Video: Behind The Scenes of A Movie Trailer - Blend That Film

Hi everybody, my name is Tom Chouse and welcome to another episode of Blend That Film, the show in which we take a look at using the free open-source software blender as a tool for visual effects and filmmaking. Now in today's episode we're going to be taking a look at some of the work that went into a recent video I made for a local amateur dramatic society.
Everybody ready?
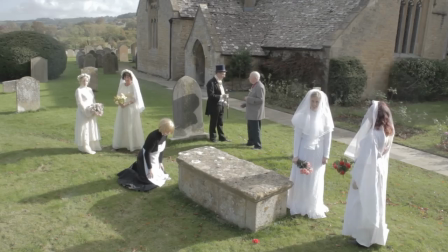[0:30] And go!
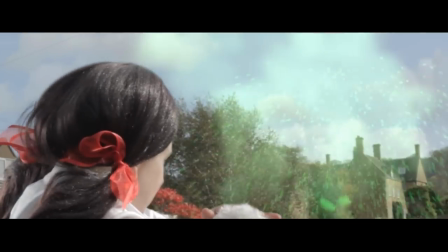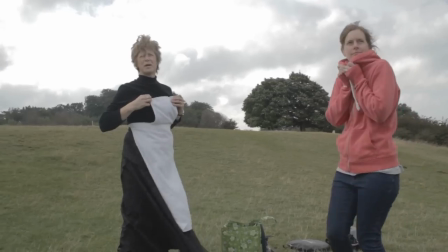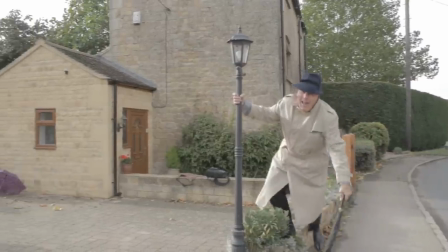So I'm part of a local amateur dramatics group based in the village of Willersby where I grew up and is a amateur dramatics group which thrives on the amateur side of things it Lives by the cock-ups the ad-libbing of the cast and sometimes the falling apart on stage and really not
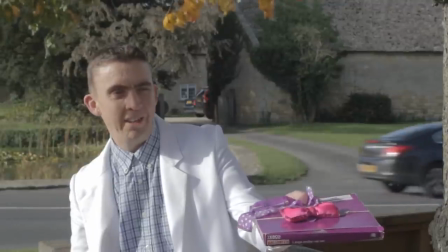[1:08] knowing what's going on Black chocolate. Brilliant.
So our last show was a movie themed show and a long time into the pre-production of this
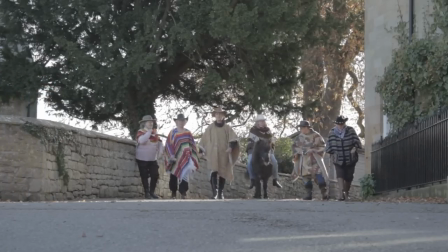[1:21]
my father came to me with the idea of recreating some famous movie scenes in the village that we could show on the show nights during the performance. Initially it was just going to be a few scenes shown one after the other but as it progressed I decided it was probably going to be best if it could be something a little more so it ended up being that we decided to make a movie trailer for a fake movie and that
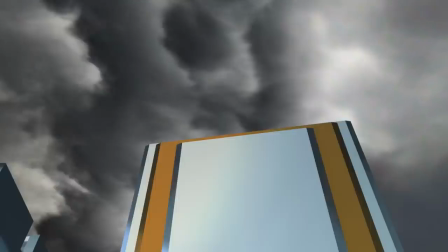[1:41]
trailer can be seen via the link in the description below.
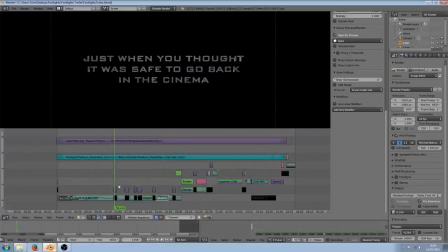[1:45]
Obviously all the effects were done in Blender but also as with this show I used Blender's video sequence editor to edit the entire trailer as well.
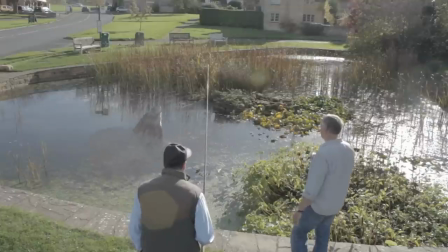[1:53]
So the first shot was the shark shot and for this I modeled out a very simple
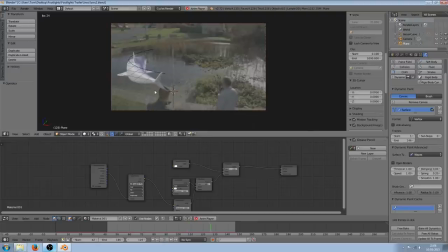[1:58]
shark shape and then animated it along a curve using a bend modifier to simulate the movement.
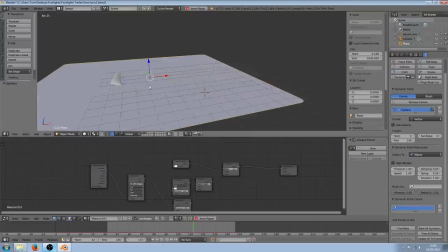[2:03]
I used dynamic paint to simulate the fin passing through the water,
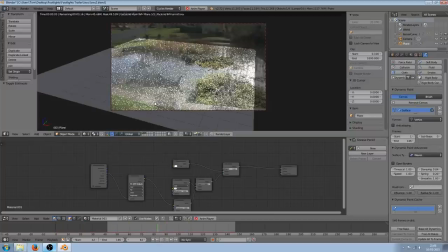[2:07]
which I then projected the original video back onto it as a texture, but the effect was hardly noticeable in the final video.
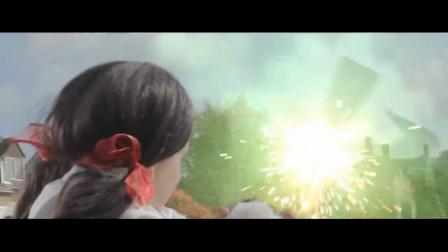[2:13]
Next up was the witch explosion, and this was a great shot to work on, not least because I completely screwed up on the day of filming and it forced me to push my skills in post-production.
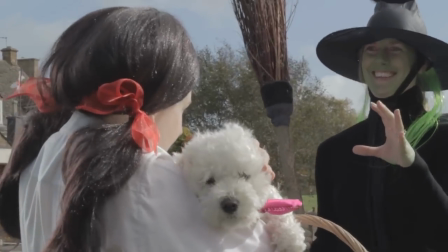[2:22]
It was a busy day and I didn't want to keep people hanging around too much,
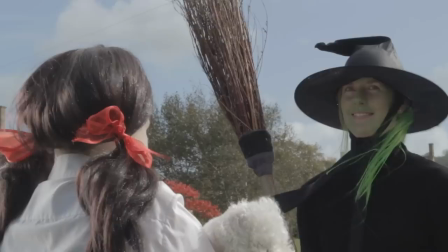[2:26]
so in a rush I shot it handheld and forgot to get a clean plate only realizing my mistake about five minutes after the girls had changed costume for another shot.
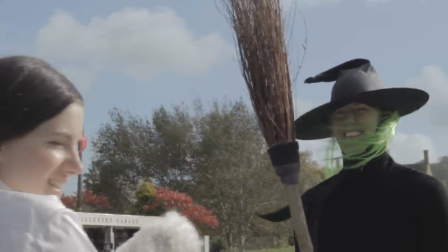[2:34]
Luckily during the best take of the shot the girls separated momentarily and I was able to get a partial clean plate.
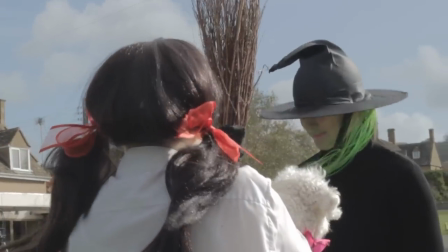[2:40]
Then I managed to get another partial clean plate from earlier in the shot.
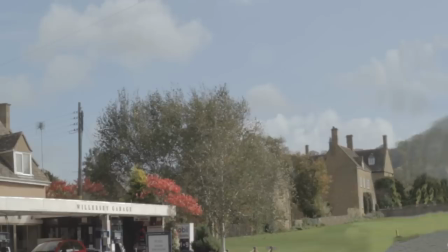[2:44]
I comped the two images together and I had a full clean plate albeit still one because if you notice in the background it was a windy day and the trees were moving all over the place.
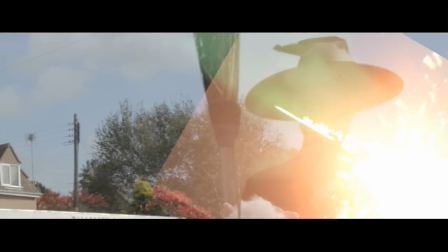[2:53]
Luckily there would be a lot of effects going on in the foreground to hide it and the shot was quick enough that hopefully nobody would notice.
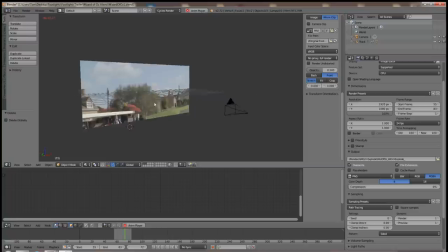[3:00]
I did a simple 2D track for the footage and then parented the clean plate to one of the empties.
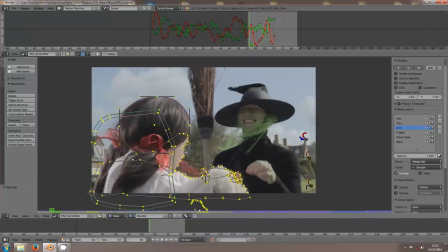[3:05]
Once I had done this I set about doing a lot of rotoscoping to allow me to separate the girls from the background and to make the witch violently fly out of shot. I then threw in a load of effects from the f12 action cache that I colour corrected to look like witch splatter.
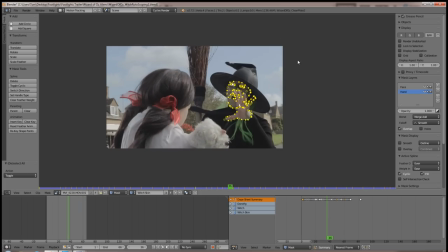[3:17]
Finally I decided to go through the painstaking job of rotoscoping the witch to make it look
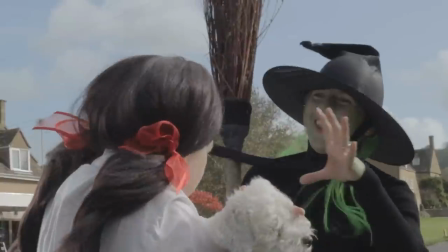[3:22]
greener because the The makeup that we used on the day didn't look as good on camera as it did actually in real life. Then we have the alien shot.
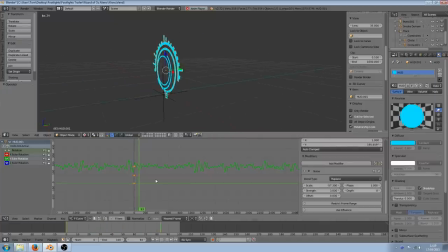[3:29]
I tracked the sight of the gun and created an Iron Man style HUD from some circles that I animated using a noise modifier on the rotation keyframe.
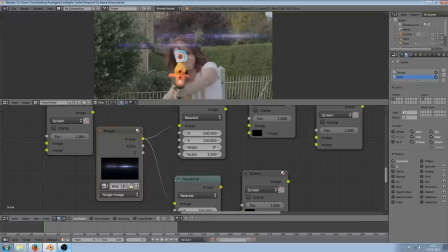[3:37]
I tracked the tip of the gun and added a simple smoke simulation to that. Then I threw in some cheesy images of some lens flares and just screened those over the top of it using the node editor.
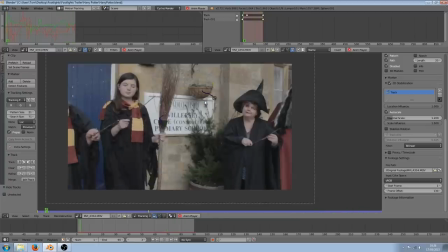[3:47]
Next up was Harry Potter. This was simple enough. I stabilised the camera move a bit and then tracked the ends of the wands, mostly by hand as the footage was so blurry.
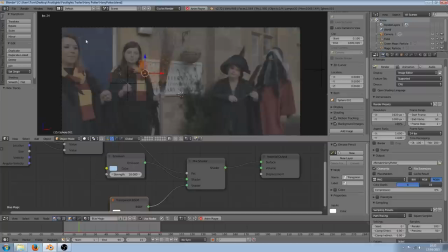[3:55]
I really must learn to shoot at higher shutter speed when I'm doing effect shots in future. Then I added a couple of particle systems that have tracked wands.
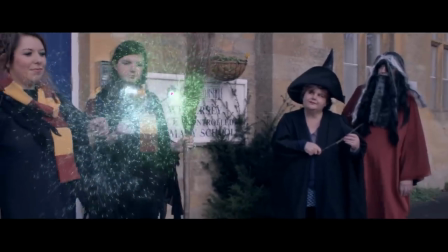[4:03]
There's a really dodgy shift in the middle of the shot as I only did a simple 2D track instead of doing a full 3D track. But I was running out of time and to be honest, it's not that noticeable. ET, aka the worst shot in the piece.